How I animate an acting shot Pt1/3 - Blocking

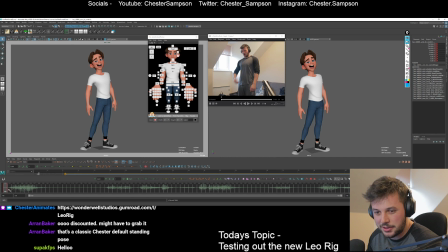I'll get rid of this nice pose I did and we'll just start with the default. So I think I'm just going to find, this is kind of in motion, so I'm going to find a key pose. Sorry, I moved the camera. Also, I should probably, you know, do some layout and line up the camera to actually match the side that the
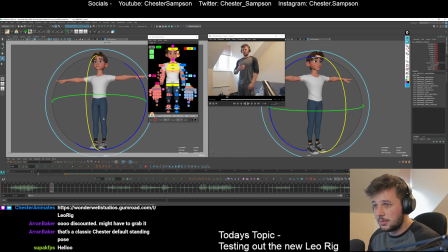reference is on. That would make sense. We're kind of looking slightly up, but it's not too bad. And it's more of a mid shot, so I don't have to animate the legs. Not too bothered about the layout.
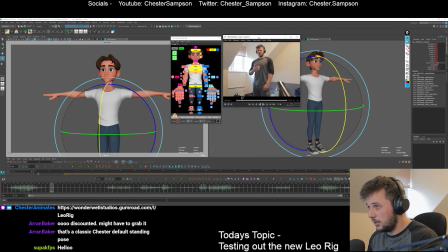I'm more just, it's more just a little rig test, but I like doing acting shots, so this is how we're gonna start. All right, let's get rid of, I think I have a random key left on frame one.
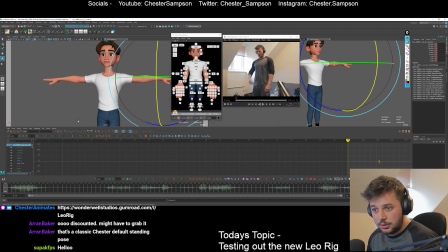Let me get rid of that as well. Cool.
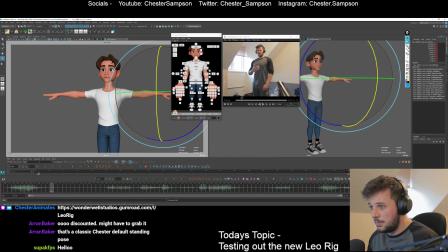So let's start, as I said, I'm going to start with this pose because this one's kind of in motion, so I don't think I actually want to start with that one.
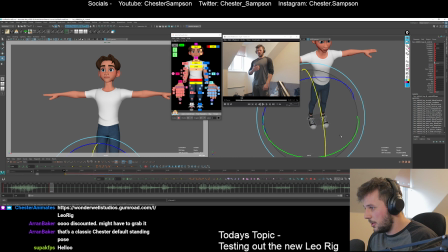I imagine his legs are probably a bit more stanced up, so I'll do that before I move the cog. But yeah, from my test so far, this rig's very nice, and it's got some cool features about it, so I'm a fan.
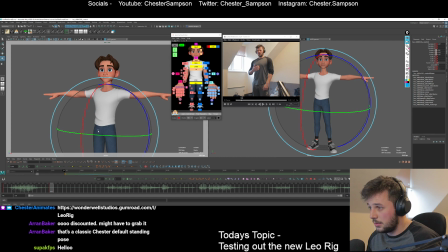I'm going to put his weight over here, give his head space, central. I'm just kind of matching up the pose, and then we'll push it a bit and find something nice. So I don't know if I'm going to be able to do the whole... I think he's kind of in on himself.
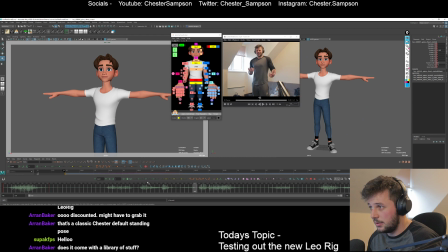What is this pose? I'm trying to think shapes-wise. I imagine we'll make it more of a reverse C shape, so that we can get into it with a bit of contrast, and that'll be cool.
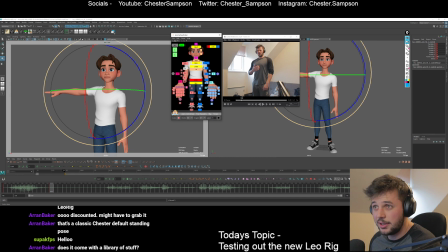Does it come with a library and stuff? It does actually, yeah. Let me open it up.
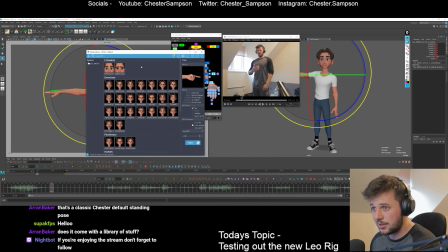I set that up last night. Yeah, look at this. So he's got a bunch of expressions, which are actually quite nice. And some hand poses, some mouth shapes. It's pretty cool. They've really done the full works with this. And as you can see, it's got render kind of shaders that I think you can apply.
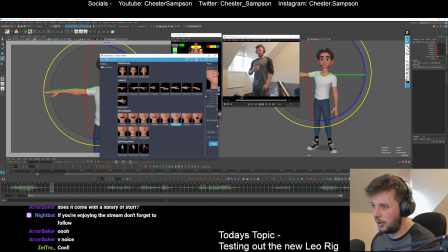I think these are just the anim shaders, which are quicker. But I think you can apply render shaders that they have pre-set up if you want to do nice looking renders. We've even got some poses in here. So that's cool. I don't really use libraries as much as I probably should.
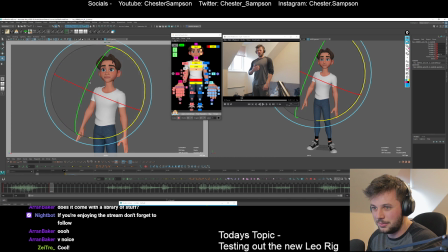Yeah, on the last production I was on, I just kind of did everything by hand. I'm going to try to use FK arms because I want to practice with FK a little bit. I'm usually an IK boy, but we'll mix it up.
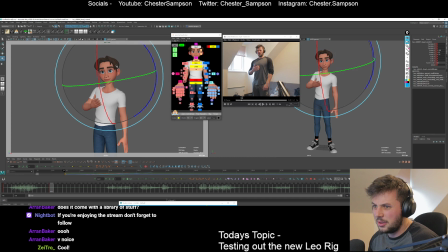So let's just figure out what a pose can be for this first one where he's saying, wow. I've got the parent on the eyes, not completely on the head. It's on 0.6, so that way it does follow the head a bit, but not fully. It's got a little bit of looseness in there, and I think that gives it a bit more organic feel.
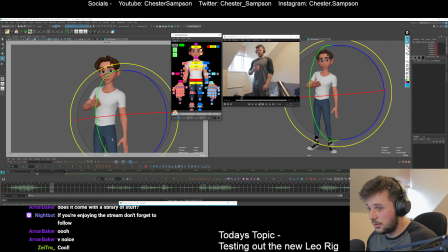Okay, so let's make this pose not look trash. Let's work on it. So yeah, I'm basically just going to work through it as if it's a shot and see what the rig can do. But everything seems to be pretty nice from what I can tell so far.
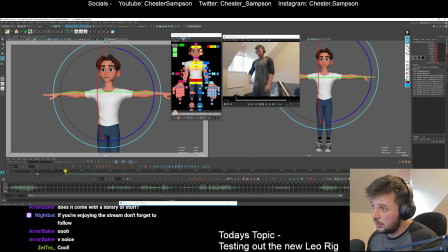So maybe get him over a bit for contrast. I think I'm having his cock go back and his chest go forward for this.
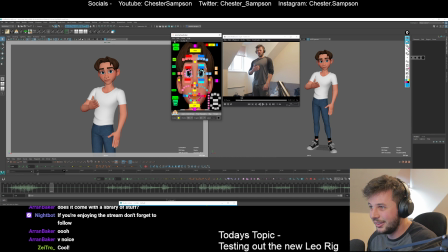And we've got this what the fuck face going on. Maybe I could use the library for some quick hand poses here, actually.
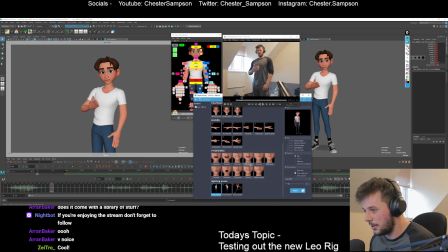Let's have a look. Might speed me up a bit. I think for hands, libraries are very useful. What have we got? We've got relaxed, which matches this quite nicely. Maybe I could mix it in with a few of these, blend a few different bits in,
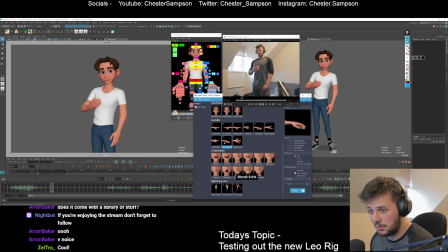break up one of the fingers, maybe. So if you middle mouse click with Studio Library, you can blend towards poses, which is really nice.